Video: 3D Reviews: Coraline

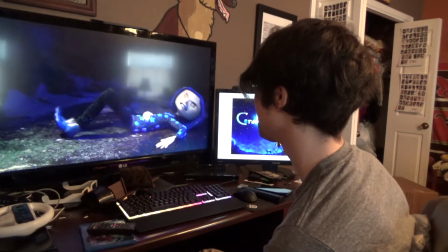16:32 Now, this upcoming is my favorite shot in the whole movie. Here we are.
You may come out when you've learned to be a loving daughter.
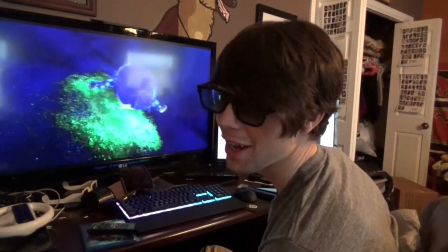16:40 That's the best shot for me, personally.
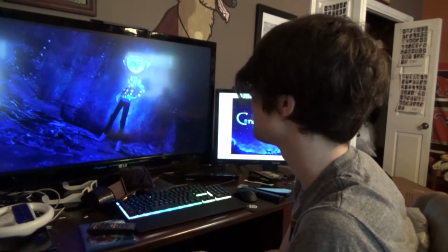16:44 She's obviously getting up into Coraline's face, and as an audience member, when you see it in 3D, she's in negative parallax.
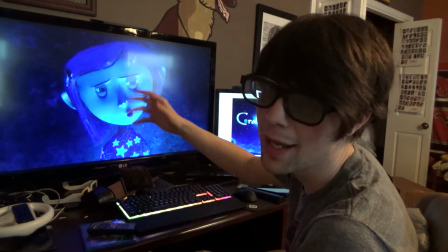16:51 She is literally coming out of the screen into your face, you know, pointing her finger at you,
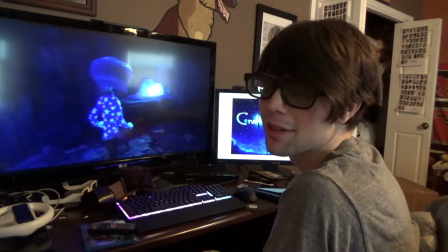16:59 and there's more of a connection to what Coraline is going through in that moment.
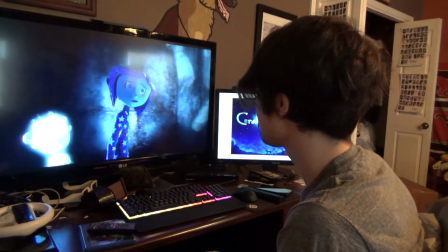17:05 They do some interesting stuff with the 3D on these characters.
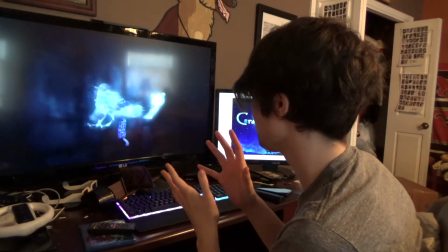17:11 As they move around, their volume is really inconsistent.
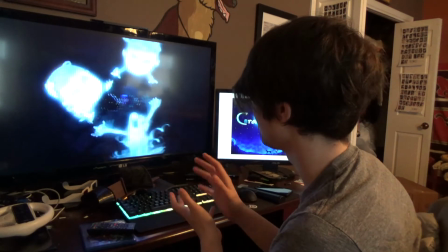17:17 And I feel like that was something intentionally done to really push the otherworldliness of these characters.
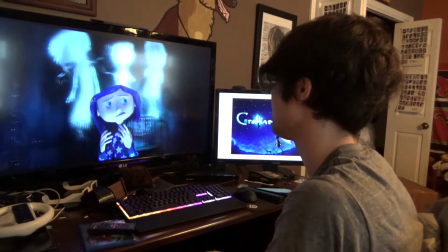17:27 Just to give them a little bit more of a macabre feel.
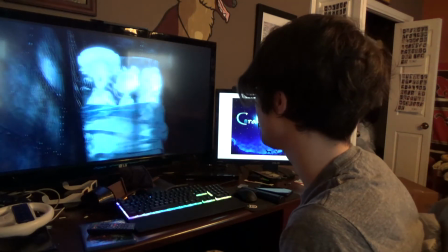17:32 As though they're in this world and they're not at the same time.
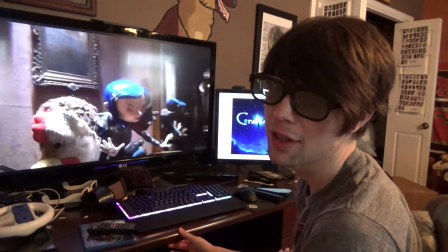17:39 Why be literally reaching out to the audience to grab them and pull them out?
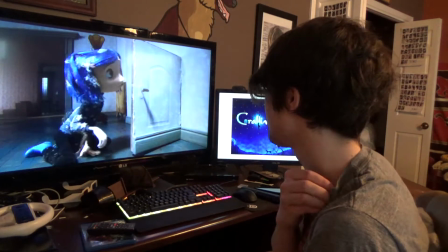17:44 Yeah, now we're back into the real world and all the depth and everything's gone away.
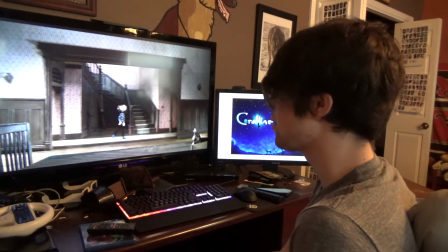17:49 It's very flat. But it's kind of a nice rest for the audience's eyes as well from all the intense 3D.
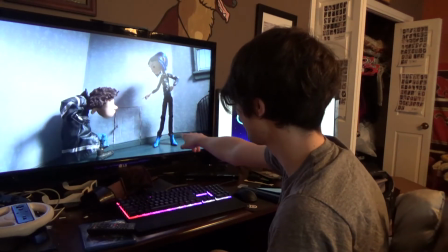17:56 You can see the wall here, the way that it's like sloped upwards.
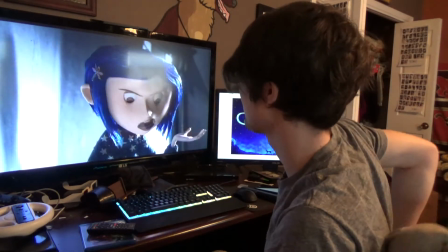18:03 It's part of the set design to make the room look shallower than it is.
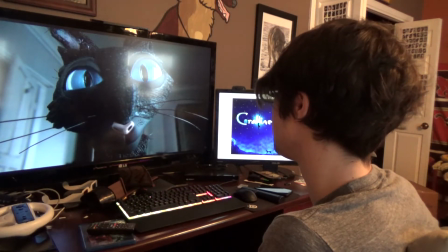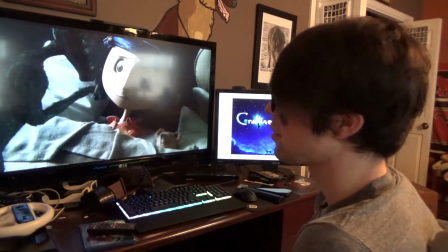18:14 It's a really nice shot.
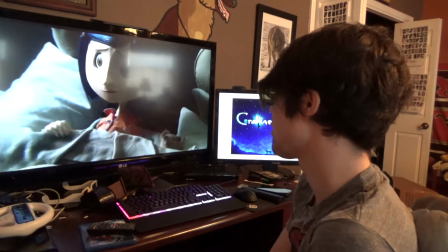18:16 The cat, there's not a lot of depth in these real world shots, but even still, the cat being in negative parallax like that is,
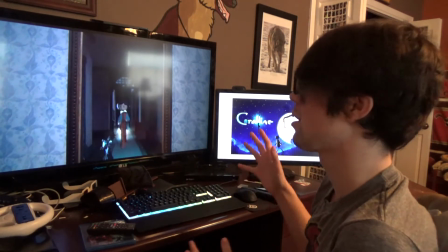18:23 it's kind of like a jolt, like, you know, she wakes up and the first thing she sees is this cat right in her face,
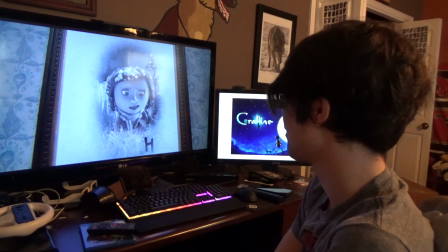18:29 and 3D composition reflects that, even with the limited depth budget.
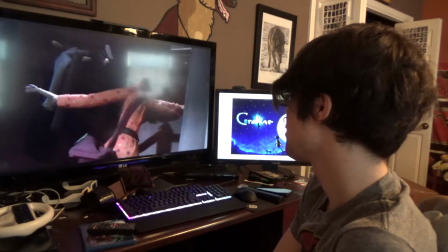18:35 They ramp up the intensity in those last 2 shots, the key and then her, because she knows she's got to go back through the door.
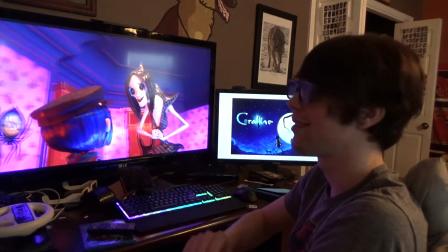18:44 It's like really flat and they pull that interaxial out, make it really intense.
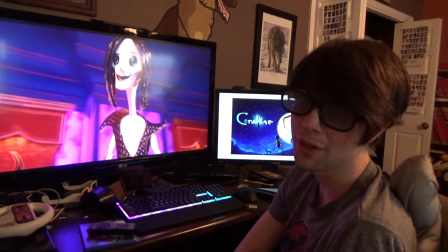18:50 Dad's a squash, and if you remember earlier in the film, she had a little squash packet on the kitchen windowsill.
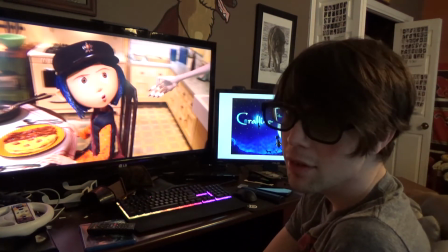19:00 Extends her hand out to the audience.
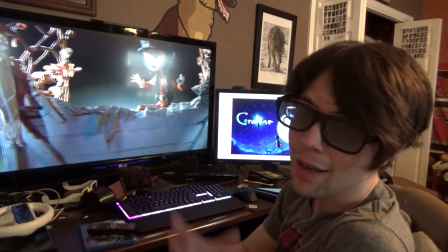19:05 Nice bit of negative parallax as the hand gets pulled back into the screen underneath the water there.
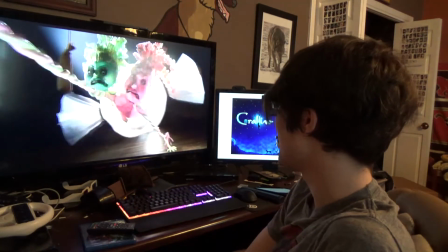19:17 Nice bit of negative parallax there for a scare. 3D is really good for jump scares as well.
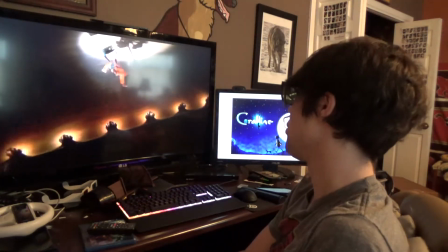19:24 More than just a jolt in the visuals and the audio,
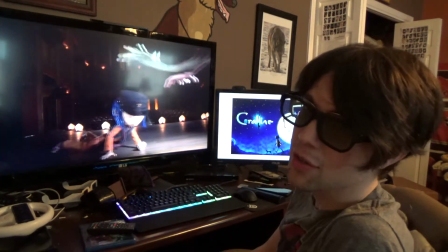19:29 but a jolt in how your eyes are converging on the screen adds a little bit more of an oomph to that scare.
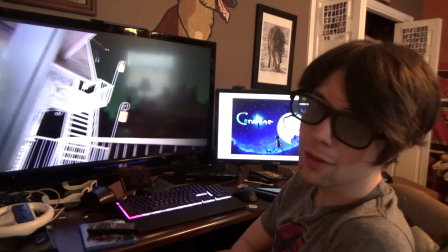19:38 And there's another movie, I think maybe the next one that I'll look at, that uses 3D in that manner.
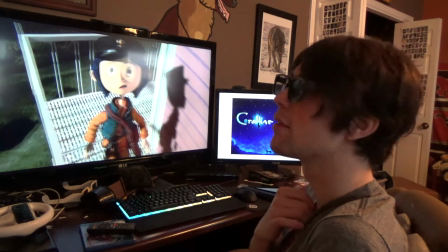19:44 That's considered to be one of the best 3D movies of all time. And I've got a lot to say about that one too.
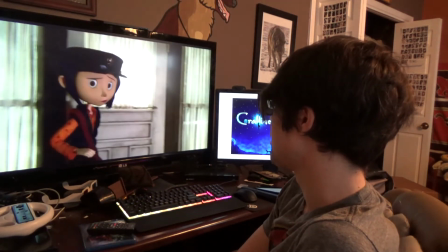19:50 And it's really cool to see these sets with all this depth and everything.
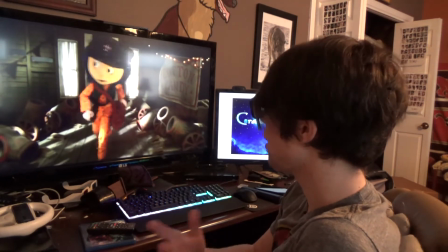19:55 You get I guess it helps with the 3D presentation better,
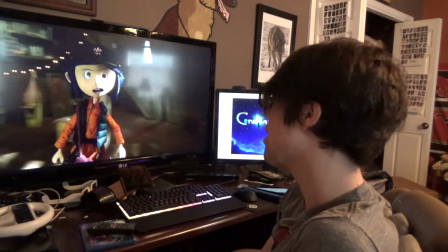20:00 that you know what they look like with very little depth versus a lot of depth, and you have that.
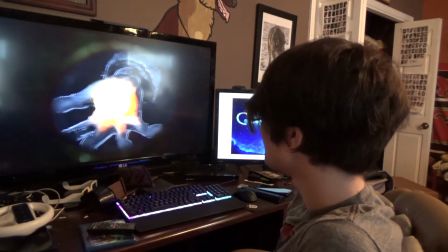20:07 Oh, here we go. Offering to the audience. Nice. Here's another good bit of negative parallax.
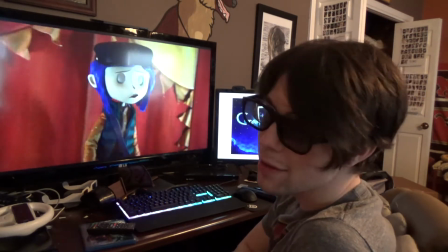20:15 But yeah, it helps you appreciate the 3D more, knowing what it looks like without all the depth, and you have a nice something to compare it to, I guess.
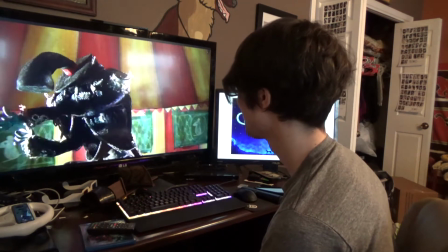20:23 Alright, this is like the creepiest part in the whole movie.
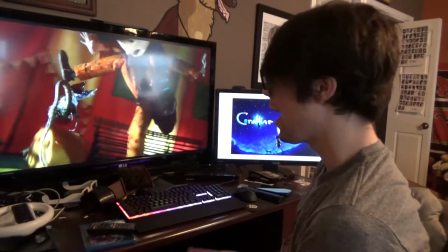20:31 Bam, another jump scare with the negative parallax. Really intense. As her search goes on, they're really driving up that 3D.